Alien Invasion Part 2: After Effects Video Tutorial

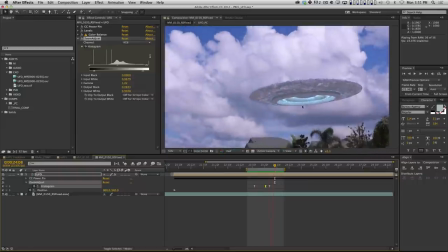(24:34)
I think with all the other effects that we're gonna add on top of it, that's gonna sit in there pretty well. Cool.
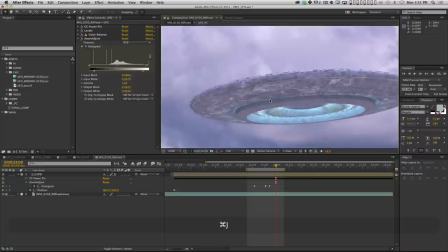(24:40)
So we've got a good basic color correction. Let's talk about some other things. If I go to full res here, look at the quality of this footage, right?
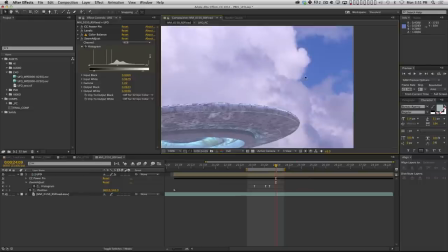(24:48)
This is a, you know, decent but not amazing DSLR camera. So you're not getting pristine edges.
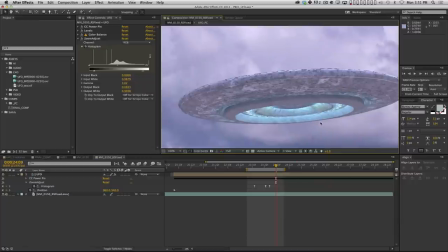(24:55)
You're getting a little bit of noise, but look at my CG. Look how absolutely pixel perfect that looks. So that is gonna be a dead giveaway. So I'm just gonna, first off, just blur it a little bit because it's just too sharp.
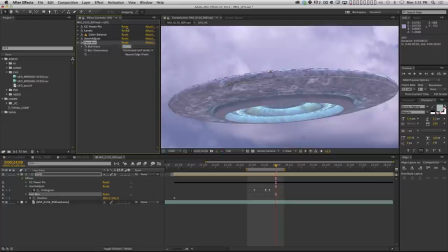(25:07)
So that's easy. Fast blur, maybe blur it, you know, a pixel. Just soften it.
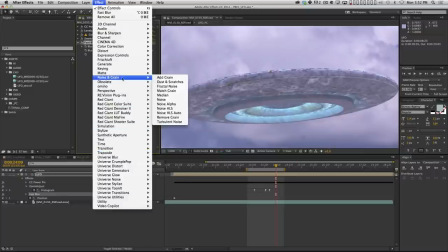(25:13)
Just even a pixel can really help. And then I'm gonna add some noise to it. So I like to use noise HLS auto as opposed to add grain.
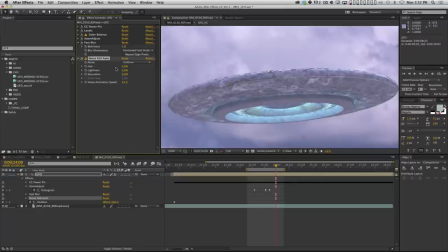(25:21)
Add grain is a much slower to render effect that adds film grain. Noise HLS auto just adds noise, but in most cases that's okay, right?
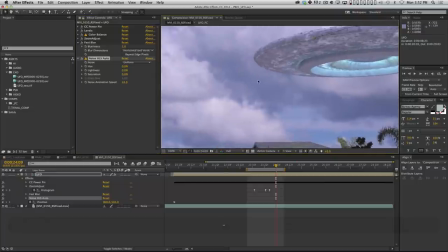(25:30)
And if you look here, you see all this color,
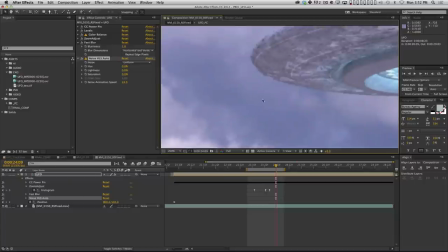(25:32)
like you see how this gray in the clouds actually looks like there's some red and some green and it's kind of noisy, right?
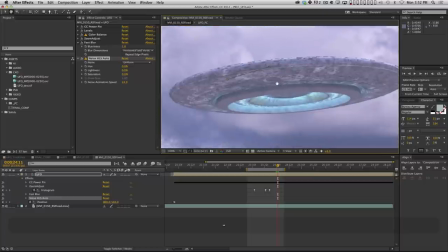(25:39)
That's because that's the way a digital sensor works, especially one on sort of a prosumer DSLR camera. So I'm actually gonna, set the noise to grain, because if you set the noise to grain, it lets you size the grain up. And then I'm gonna set the lightness to like 2%, and I'm gonna set the hue to maybe like 5%, right?
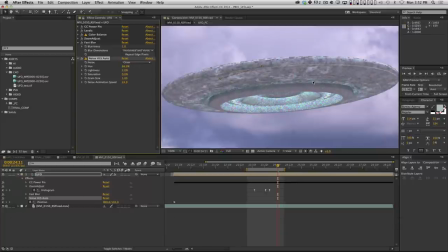(25:59)
And if I crank this up, you'll see it adds a lot of noise, similar to what's going on in these clouds. And then I can crank the grain size up a little bit, right? Maybe set that to like 3. That's probably too much. Set it to 2. And turn that hue down. It shouldn't be that high.
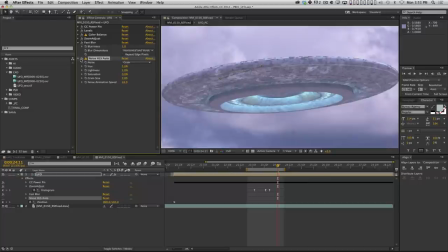(26:14)
It's really like 5. So this is before, this is after. I don't know if you guys can tell on a screencast, but when this is moving,
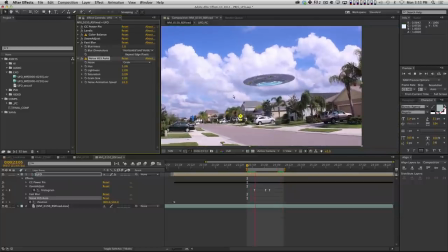(26:22)
having that noise on there that resembles the noise in the footage is so huge and so key to having it blend in.
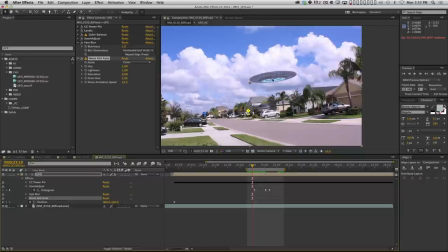(26:31)
Another thing I'm kind of noticing here is that the color of the light in there is so saturated compared to everything else in the scene. I mean, this is a pretty saturated sky, but that's above the spaceship. Everything below is a little bit more desaturated.
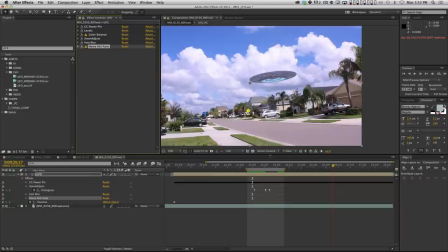(26:46)
So I think I need to take the saturation down on the spaceship. So I'm just gonna add another effect,
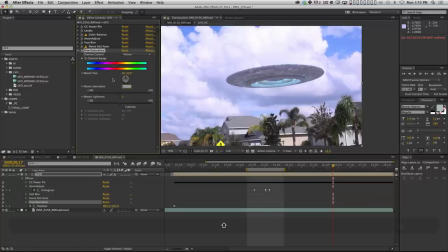(26:54)
and I'm just gonna bring down the saturation overall just a little bit. Let's see, so that's before and after, right? It's subtle, but that's kind of the trick with compositing.
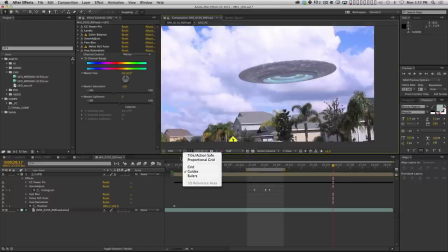(27:07)
Compositing is all about training your eye to see those little details and finding those little
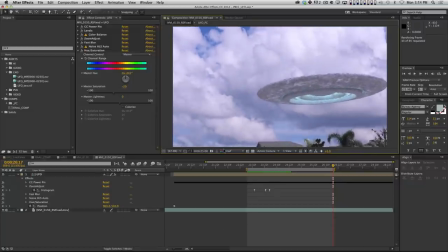(27:15)
nuances that make that CG or make whatever it is you're compositing jump out as fake.
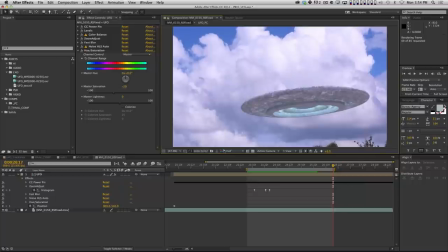(27:21)
All right, so color-wise, we're doing okay. Saturation-wise, we're doing okay. And we've even added a little bit of noise to this thing. Fantastic.
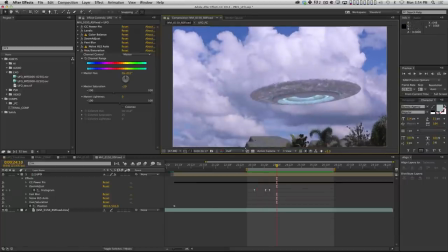(27:31)
Now, here's another thing that jumps out at me. I don't know if it jumps out at you guys, but if it doesn't, start looking for stuff like this. The sky is above this spaceship, and that is what is, that's the light source on top of the spaceship, and it should be very bright, right?
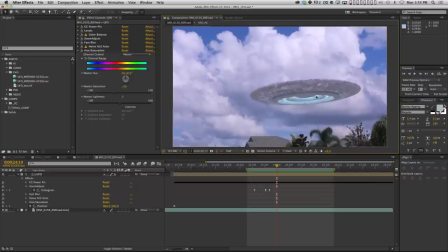(27:48)
But if you look here, this edge, it doesn't really look that bright. And what tends to happen is when you have a sky that goes above something, you're gonna see kind of spillage of the light on the edges of that object, and that's called a light wrap. So we need to create a light wrap on the top of this UFO.
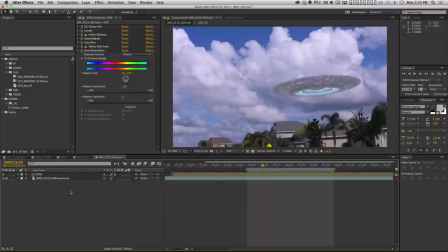(28:07)
All right, so what we're gonna do is we are going to take our background. Well, first thing we need to do is take this UFO that has all of our effects and our power pin and all that stuff, and we need to pre-comp it.
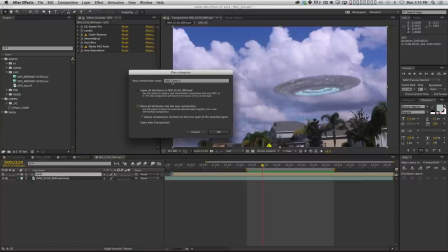(28:21)
And we need to move all the attributes into a new composition and call this UFO pre-comp.
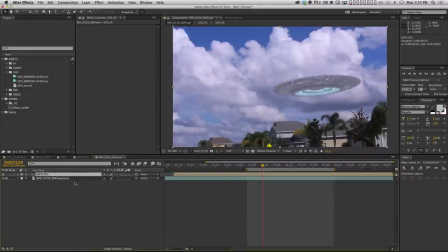(28:27)
Okay, and the reason we did that is because what we're about to do to create a light wrap, it will not work if the layer is moving around.
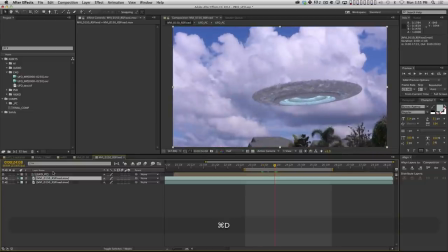(28:35)
It needs to be a pre-comped layer. So now I'm gonna duplicate this and I'm gonna call this light wrap, okay?